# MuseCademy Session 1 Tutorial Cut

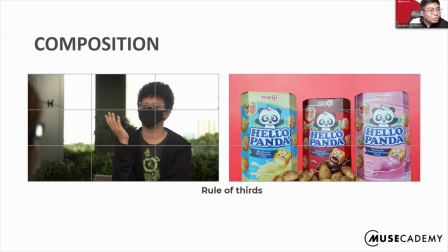(8:15)
So as you can see on the left, the subject is in 2 out of 3 of the grid. Yeah. So this kind of framing is this off-center composition is pleasing to the eye because it's typically where the eyes go first.
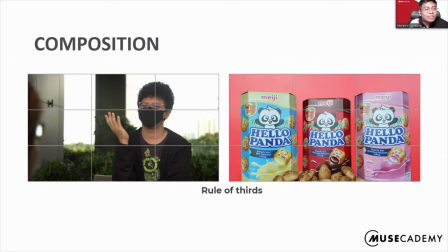(8:30)
So when there's a subject or object off center, it also gives the viewer the ability to interact with the space between them. So this allows for like interpretation and conversation. So like you see my subject, so he's looking to someone. There's a space there, right? There's nothing there, right? Yeah. So that's what we call negative space.
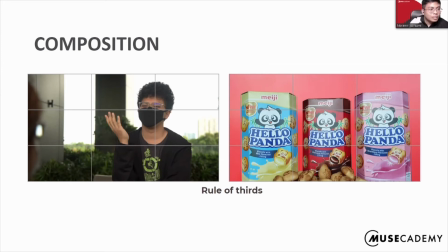(8:49)
So in this framing, this is for conversation lah. So you want to frame someone like this, make sure that where he's looking at, there's a negative space, there's nothing there. So let's say you want your product to be really dead center. So you need a guide, right?
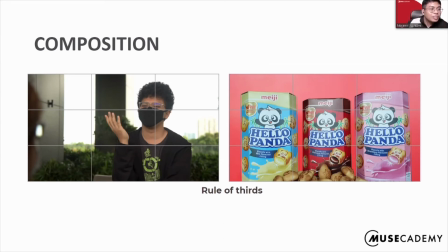(9:06)
So in your phones, when you turn on the grid, you can use that grid as a guide to frame your subjects better. Like this one, for example. The foreground is actually a Starbucks cup.
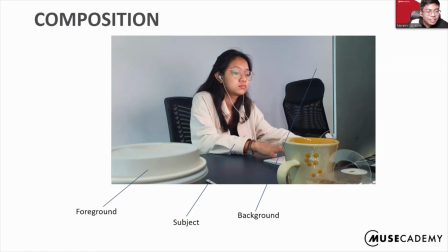(9:19)
And the subject is in the mid-ground, and the background is just the wall. So for a better use of this method of composition, the background should be further. So let me show you a better example. Using this was all shot by using a phone.
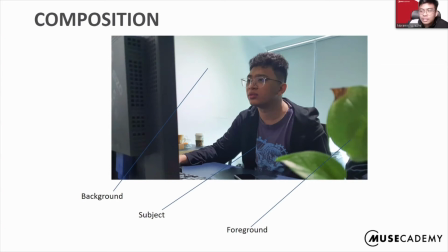(9:34)
Like this, for example, I'm using the plant as the foreground, and my subject is the mid-ground, and then the background is far away. But this one is example indoors. But if you shot outdoors, it can be much more obvious.
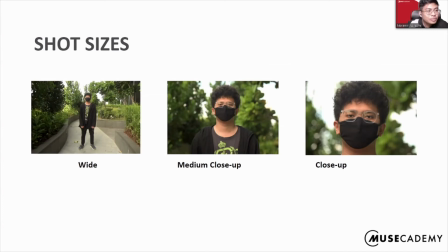(9:51)
Next is common shot sizes used when producing a video. We have the wide, medium close-up, and close-up. The wide shot, we show most of the subject, and it's normally used to show the environment or the space.
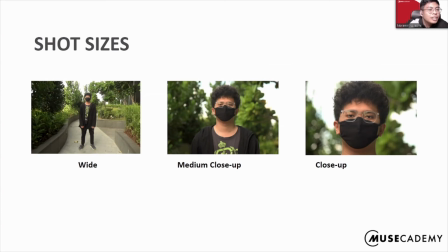(10:05)
Okay, medium close up is framed from the chest up and typically favors the face, but it still keeps the subject somewhat distant. You can see like he's near, but it's actually quite far. So close up is okay. Close up is used to show like emotions and expressions of a person.
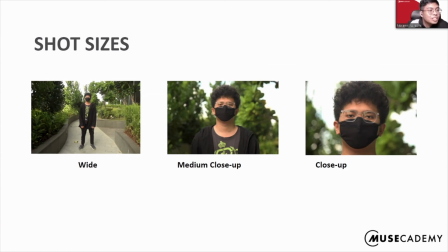(10:23)
Like you imagine watching a K drama, and it comes to a scene where the oppa is crying for the girl, but the shot, if the shot is far away, would you feel anything? So this is where we use the close up. We can see more of the expression. So let's say we use for another context instead of a person, we use a product.
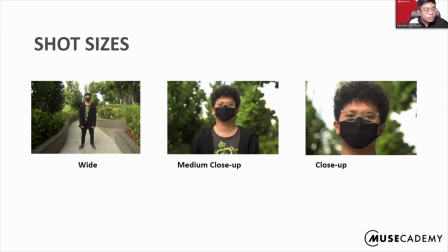(10:41)
So close up is very important in product also. Like the if you have seen phone commercials, they always close up super close the phone camera to show dual pixel camera, whatever. Yeah, so that's why close up is so key here.
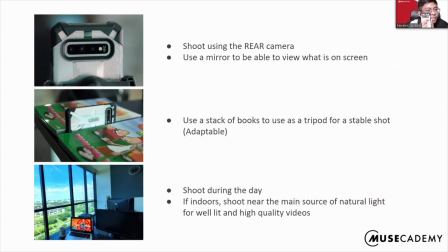(10:59)
I would suggest to use the rear camera, which is the camera on the back, not on the screen side, because generally the camera on the back is better quality than the front one. Let's say you're shooting using a rear camera, right? You're shooting yourself. How am I supposed to see myself?
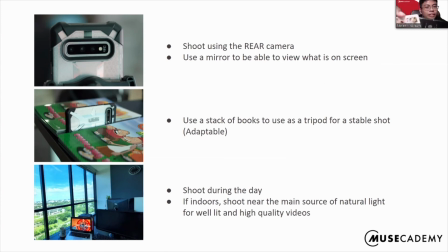(11:15)
If you can, grab a mirror, put it in front of the screen so you can see yourself. Now you're wondering. So let's say you don't have a phone tripod, we can use a stack of books to use as a tripod for a stable shot, as you can see here in my example.
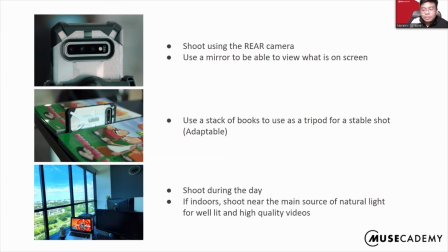(11:32)
And lastly, my tip is to shoot during the day or somewhere that's bright lah, because it's proven that when you shoot videos on phone at night, the quality is very bad. So please shoot during like brighter areas lah.
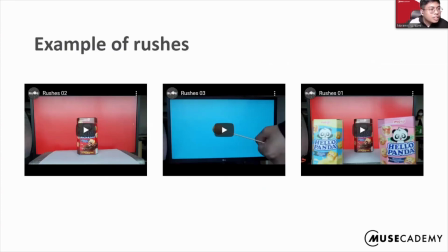(11:51)
Okay, I'm gonna show you an example of what we call rushes. Rushes is like footages that you're gonna use in the video, but it's not edited in yet.
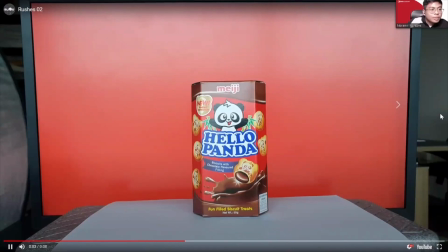(12:01)
So let me show you some of my rushes. Yeah, this is my first one. This is my second one.
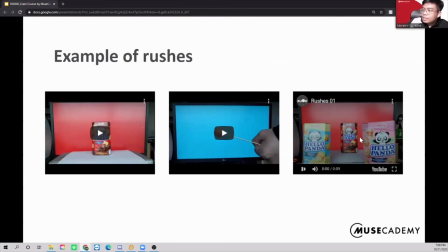(12:10)
This is my last one.
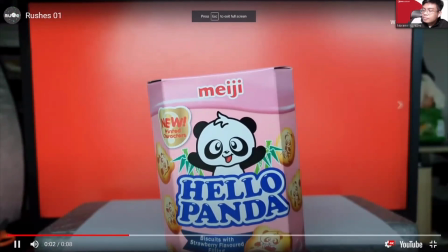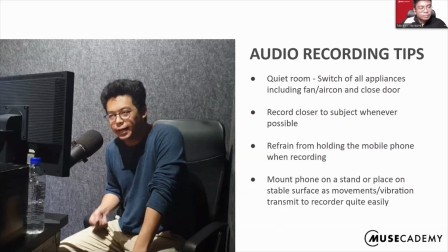(12:17)
So some audio recording tips for smartphone. You use your phone, right, to record audio, but you don't hold it.